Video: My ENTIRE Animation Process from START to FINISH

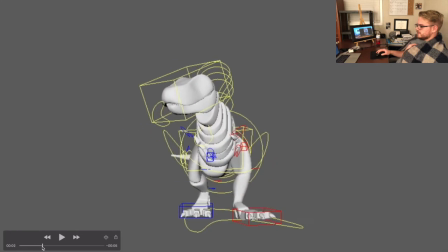First thing I'm noticing is that the red foot, still I haven't added enough like weight of it coming down. It feels very even in terms of its motion, like you can see when it comes down.
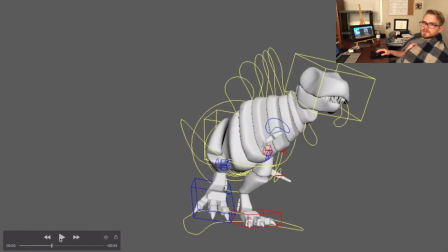It's very slow. So that's one thing I want to note. The blue foot, let's see if it has anything. I feel like the blue foot's better than the red foot because when it comes down,
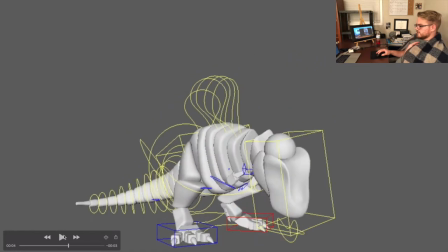kind of it looks like it has a bit of force there, whereas the red one just kind of floated down.
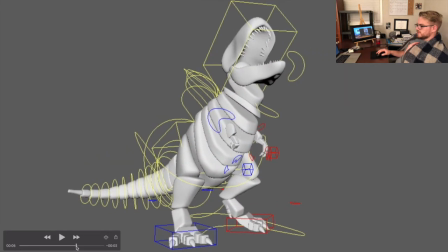So I can fix that up tomorrow. Now this whole last part here where he's like in a moving hold overall, I'm not concerned about that just yet.
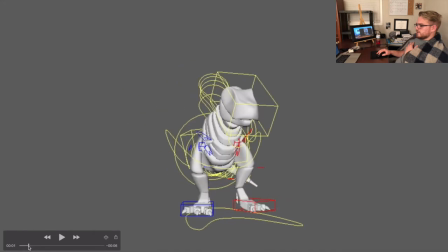I want to get down the main action poses.
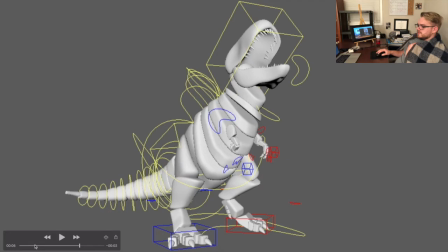Now this is my first time animating a tail, and I feel like for the most part it's pretty good at so far.
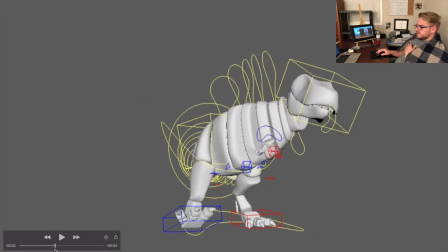However, like right up in here probably is where I start to not really like what I've done with it,
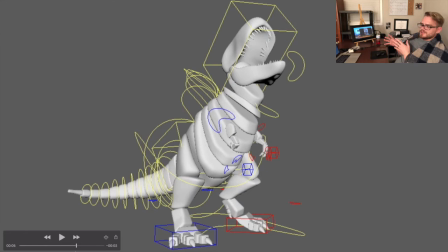because it's still trying to figure out the functionality, the like physics behind swinging the tail. I assume it's like a pendulum swing. However, like you would think it's pretty simple, and it probably is. I'm just probably overthinking it. I'm a little tired too. I got a little bit of a headache. So let's go for it.
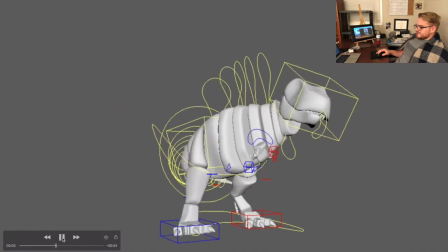Yeah, I'm really liking the tail up to this point, and then maybe I just need to like
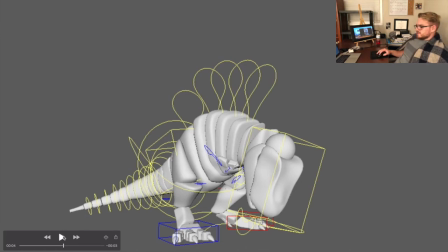speed it up and then have it come around and slow down or something, because we get to a point where it's just kind of hanging out.
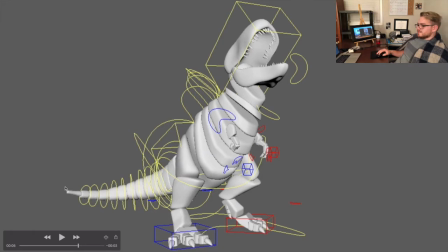So maybe I need to bring it back to more of a neutral state right here. That's something that I need to try tomorrow, see if that works.
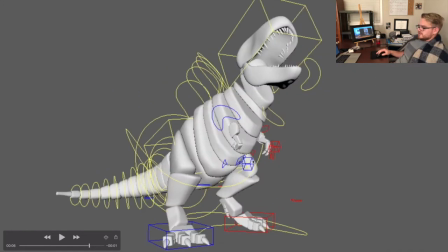But other than that, I'm liking the tail. I think it's funny how you see these little hand boxes float around the whole time, because I haven't done jack with them yet.
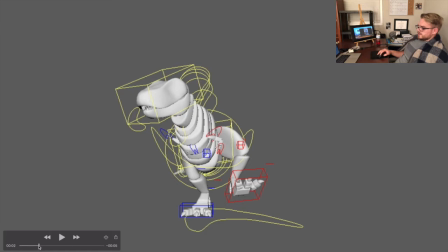Part of his spine, this one right here, it almost feels like that becomes detached from the hips when it slides over that much.
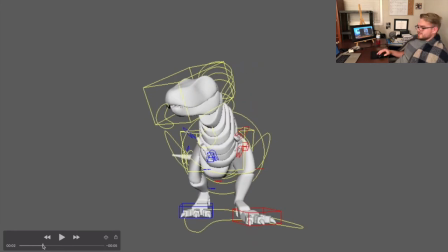And like I know it's not, connected, because that's how I modeled him, but it feels not connected. So that's something I need to see if I can't change. Also, the back is a little stiff right in here, not really moving that much.
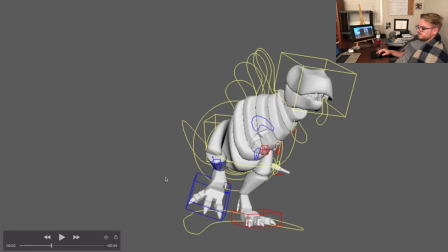I need to have him turn a bit more the other way, and then as his body comes stage left, then his spine can bend stage right.
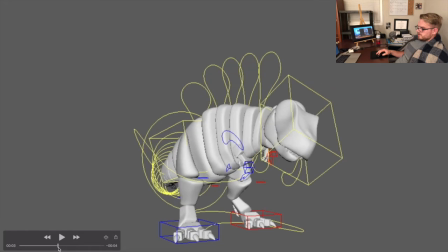And I think right here I need to drop the cog, because he's coming down instead of just,
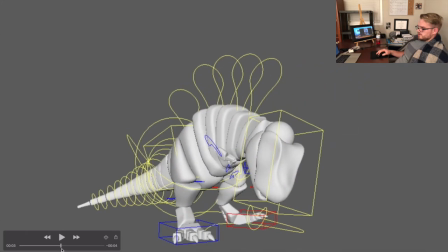you can see that like the cog just kind of slides over and then it lowers, whereas I need to just kind of have it do a bit of like
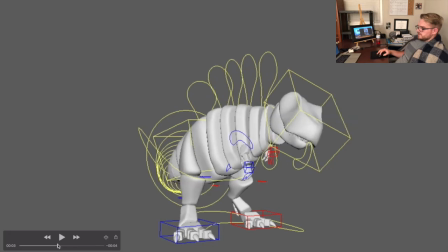this where it's coming down, because then that will let the spine kind of bend up and follow through.
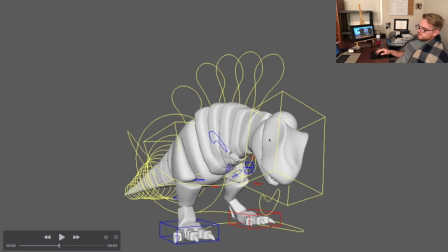That'll just let the spine kind of bend up as it's following the cog go down,
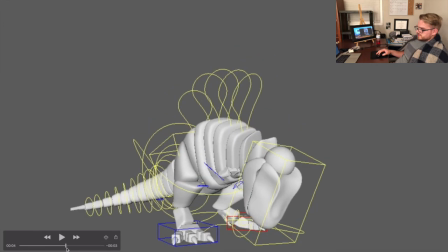and then the spine can kind of compress for this anticipation and come up for the big roar.
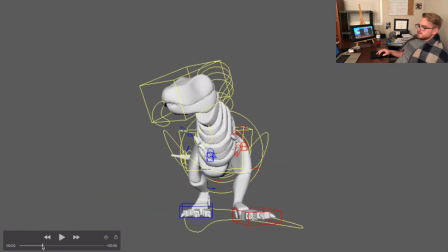So I think those are some notes that I'm going to work on for tomorrow, and I'm really hoping to have this done tomorrow, so that's the big hope on that.
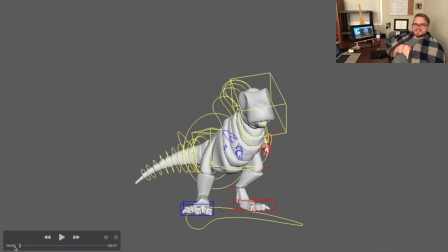I'm tired. I'm going to go do dishes and go to bed. Alrighty, so here we are the next day. I'm fresh out of the shower. We're ready to roll. Let's friggin' do it. So, alrighty. So with some fresh eyes, we're going to look at what we did yesterday, reevaluate, and see what we need to fix. Pretty sure it's going to be the same things that we said we needed to fix, but we're going to double check. And I'm not really going to go back and fix anything just yet. I'm going to at least get everything to have a second pass through, like finally place the hands, do a little something with the head here and there and stuff like that. So that's what we're going to do. Let's do it. Maybe my hair will be dry by the time we come back. I don't know.